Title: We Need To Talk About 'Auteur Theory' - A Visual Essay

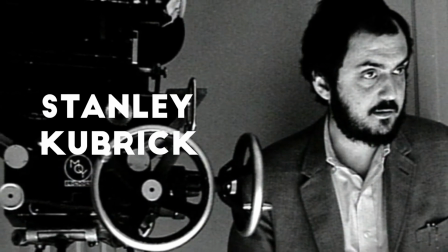Stanley Kubrick, Quentin Tarantino,
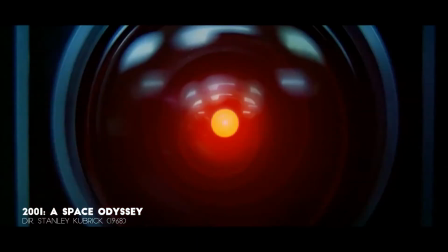Christopher Nolan Filmmakers with different styles and stories, but the one thing they share is that they're all autores.
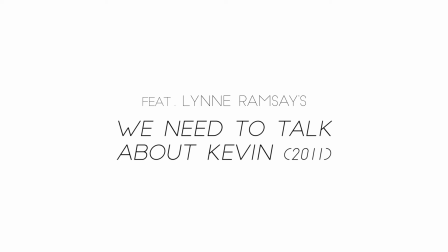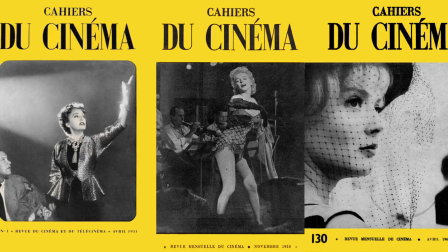In 1954, François Truffaut wrote an article for Cahiers du Cinéma titled Une certaine tendance du cinéma français.
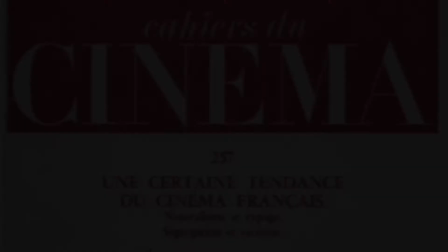It discussed traditional filmmaking at the time as conservative and unexciting. The article intrigued American critic Andrew Sarris, who coined the term auteur theory.
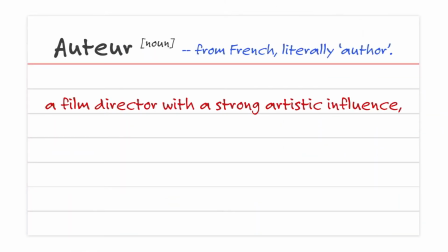The French word for author, an auteur, is a film director with a strong artistic influence, with each of their films showing common themes or techniques that express their style and vision.
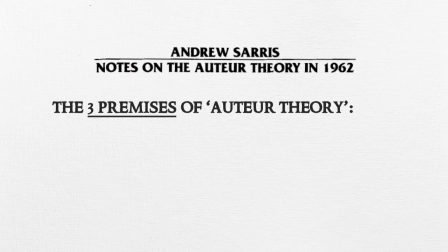According to Cyrus, a film director needs to fulfil three criteria to be deemed an auteur. Technical competence, personal style, and interior meaning.
In terms of images, I just think in images and I think in science, and that's what a filmmaker is. I'm not a novelist, I don't write books, you know, I write in images.
So what about Scottish filmmaker Lynne Ramsey, who has surprised and impressed audiences and critics alike?
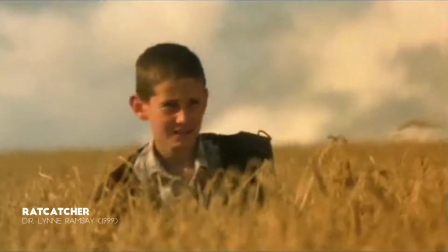With films like Gas Man, Swimmer, Rat Catcher, You Were Never Really Here and We Need To Talk About Kevin.
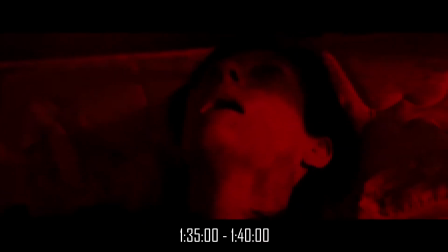How is she an auteur? Using Cyrus' three premises on auteurism, I will be analysing a five-minute sequence from Ramsey's We Need To Talk About Kevin,
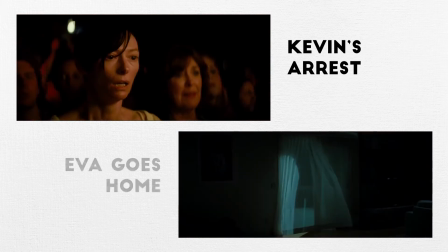where Kevin gets arrested for the school mass shooting and Eva goes home to find her daughter and husband dead in the backyard.
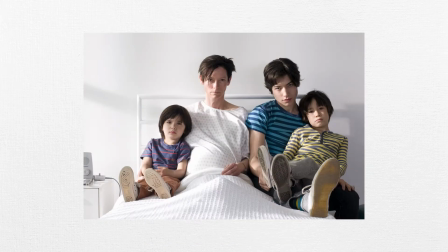Released in 2011, We Need To Talk About Kevin is based on the book with the same title by author Lionel Shriver,
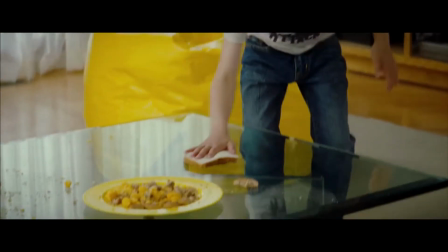and tells the story of Eva and Kevin Cachidorian, a mother and son who are worlds apart.
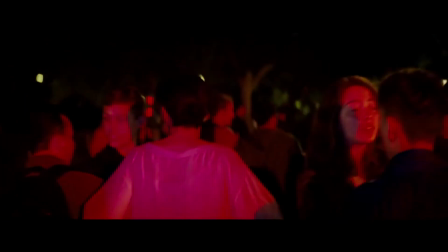After Kevin commits a heinous crime at his high school, Eva is tragically forced to deal with the consequences.
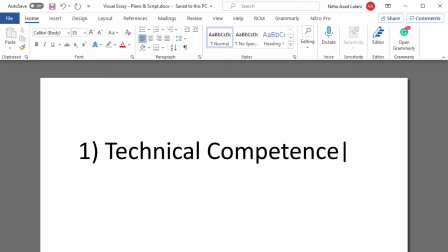Technical competence Saris refers to her director as a criterion of value. He describes how even a badly directed film can be studied for its script, mise-en-scene, the sound, and music.
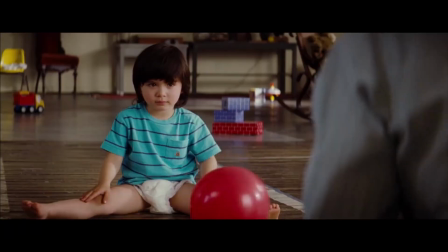Throughout the film, Ramsey especially makes use of the sound design, the color red, and lighting to visualize a character's state of mind.
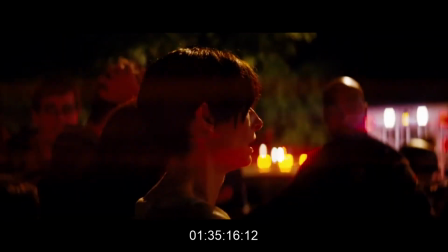To depict Eva's detachment from reality in this sequence, Ramsay uses sounds that are muffled, emphasized
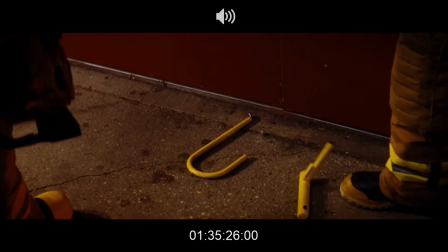with reverb, or with music that complements rising tension.
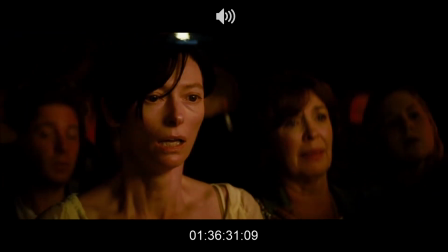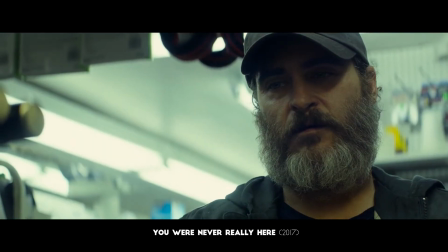She does this in her other films as well.
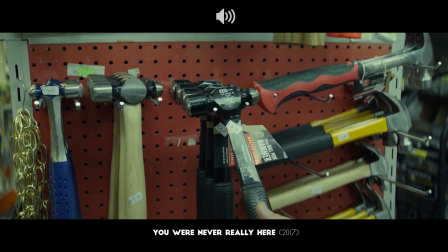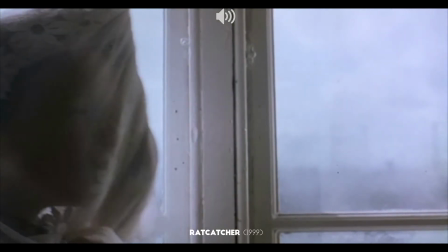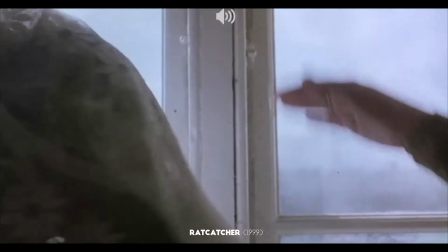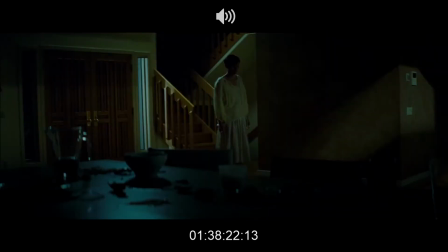Ramsay's use of airy silence aptly creates an uncomfortably tensed atmosphere as the audience anticipates the final catastrophe.
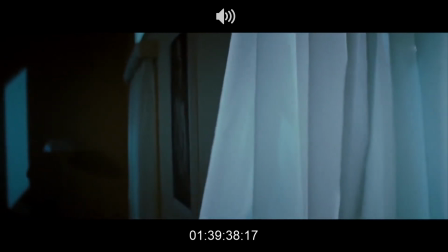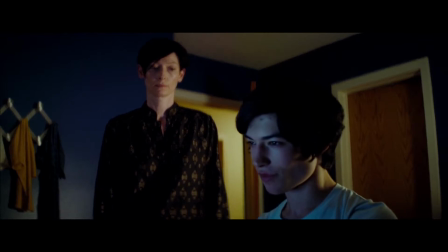With sound design, juxtaposing Eva's state of mind is Kevin's sociopathy.
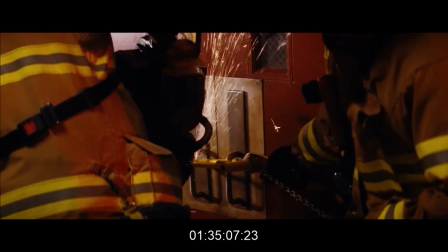The crowd of people crying and screaming await the school doors to open, though the only thing heard are camera bulb flashes, as if everyone is waiting for a celebrity.
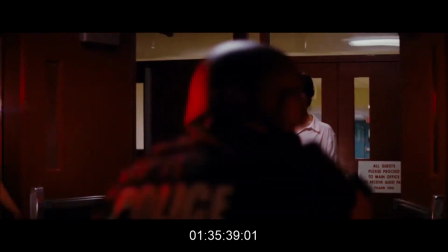Moreover, as Kevin walks out, he is met with applause and cheers, the atmosphere of a red carpet.
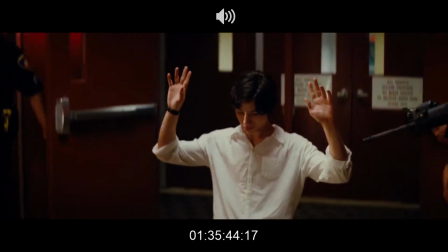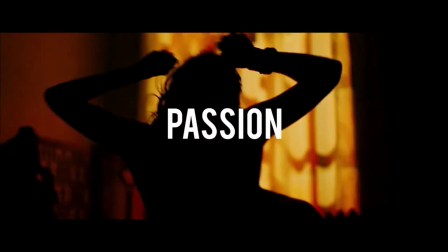Red Generally, it is used to signify love, passion, violence, danger, anger, and power.
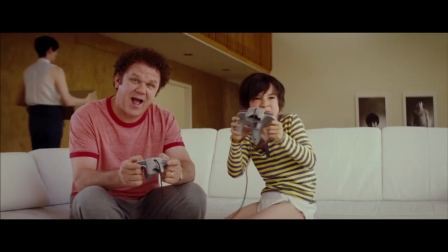And We Need To Talk About Kevin uses red abundantly.
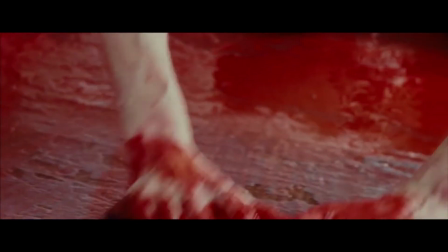While throughout the film, Eva continues to clean her vandalized house, symbolism for her strive to erase her past, in the chosen sequence, red points to threat.
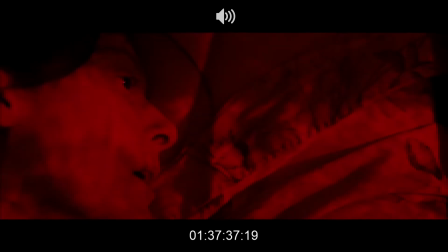The lighting design coupled with reverbed sounds of shot arrows and a cheerleading team, while Eva lays motionless, enables the audience to understand the torment she's going through.
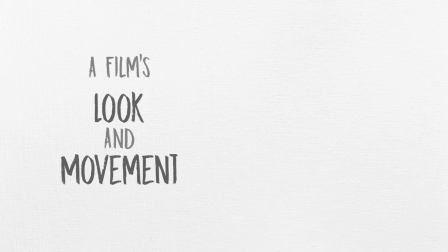Personal Style For Saris, the way a film looks and moves should have some relationship to the way a director thinks and feels.
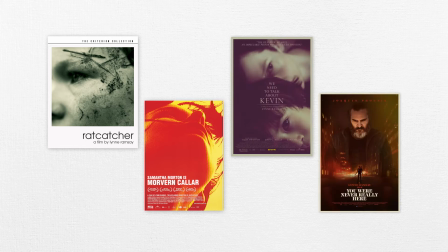Lynne Ramsey's stories revolve around stylised social realism, with focus on character-driven stories, depicting a character's psyche.